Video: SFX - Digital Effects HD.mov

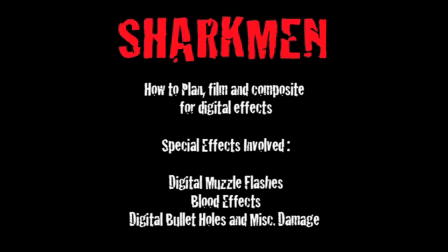[0:11]
Now in this video we're going to look at special effects, so everything to do with planning, filming and editing digital effects. This is going to contain muzzle flashes, blood splatters, bullet holes, any kind of damage you'd get from an action sequence and how to do those yourself.
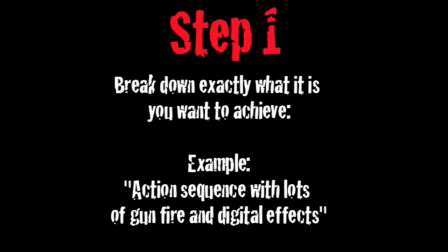[0:24]
So it always comes down to steps. So step one here is to break down exactly what it is you want to achieve for that scene and then go through the different stages of filmmaking to achieve that. So the example here is an action sequence with lots of gunfire and digital effects within it.
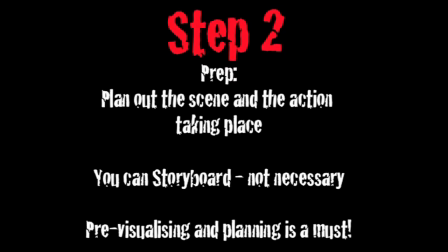[0:36]
So step 2 is to do all the pre-production stages, so to plan out the scene and step by step of what action is to take place in it. You can storyboard, but it's not really necessary if you can do the important stage of pre-visualizing and watching the movie itself in your head.
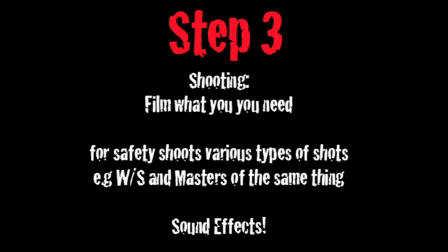[0:50]
Then you can just take it and break it down from there. Now step 3, which is the shooting, make sure you get all the coverage and footage you need to give you enough room to move in editing. So for safety you can also get a lot of wide shots and masters and various types of shots of that particular action sequence when editing to add more digital effects to it.
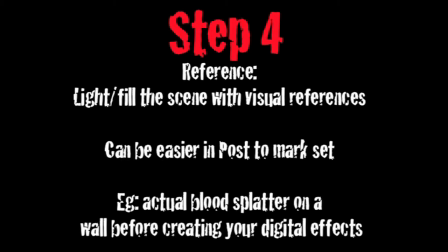[1:07]
Now step 4 is reference. This is just a safety measure. So when you're doing blood splatters, an example is to actually put fake blood on the wall itself in the physical location, which can then give you an indicator of what it looks like in the real world,
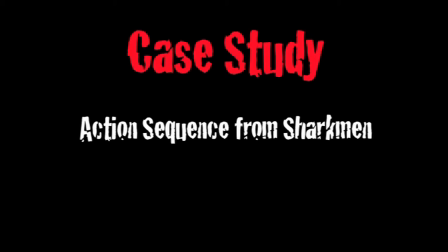[1:20]
and you can make the digital effects copy that and replicate it so then it looks more realistic. Now this is the case study. This is an action sequence from Sharkmen, and this is the actual raw footage shot unaltered, so you can see what it looks like beforehand and then afterwards.
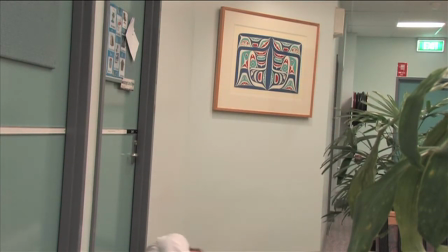[1:33]
So as you can see here, the actor's Bodhi here, he's running forward, I'm giving the direction and yelling at bang, and then he's reacting to it. So here, there, now I'm just going to break it down and pause it. So as you can see here, the painting behind him is what's going to get shot, and all the blood and bullet holes are going to go into that.
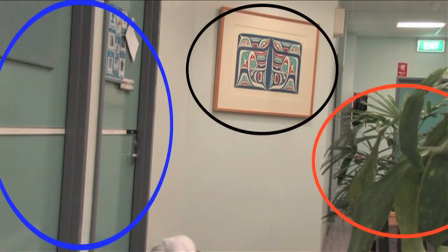[1:47]
But you can also use this area on the right hand side here, so the plants you can actually spray blood on, or even on the left hand side there, and have it drip down the doors. So it's all up to you and what you want to make it look like. Now this is the footage with just a bit of colour grading, so you can see the difference. Now the effects version 1, as you can see here, I've actually added a lot of more blood than I did in the final version, so I'll break it down.
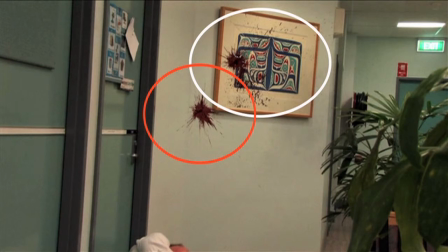[2:06]
Now see, the wide circles where the main area is, and then I've just put a bit more blood there. Now the red circle there, I didn't think it looked real enough, so I actually took it out in the second version here, where I stop it. Now see, the red circle I've taken out, but the wide version, see, you can see the glass where it's been shattered and there's a black bullet hole with the blood, and the blood's been splattered,
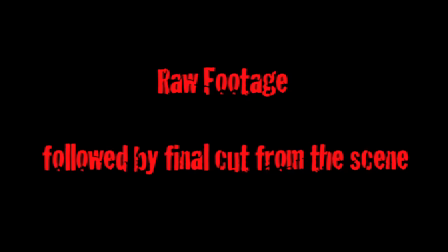[2:24]
so it looks like it's been covering the painting inside the glass itself as a part of that frame.
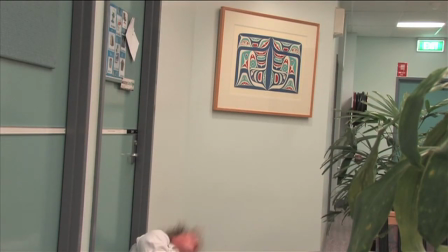[2:30]
Now this is the raw footage there, now followed by the final sequence itself.
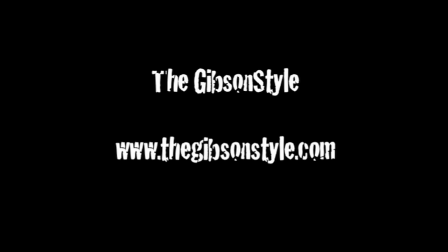[2:37]
So thanks for watching, and I'll have some more tutorials online, and I'll do some in-depth of how to actually edit it, and actually look at the post, because I'll show you what programs I use and see which ones you want to use yourself. Cheers.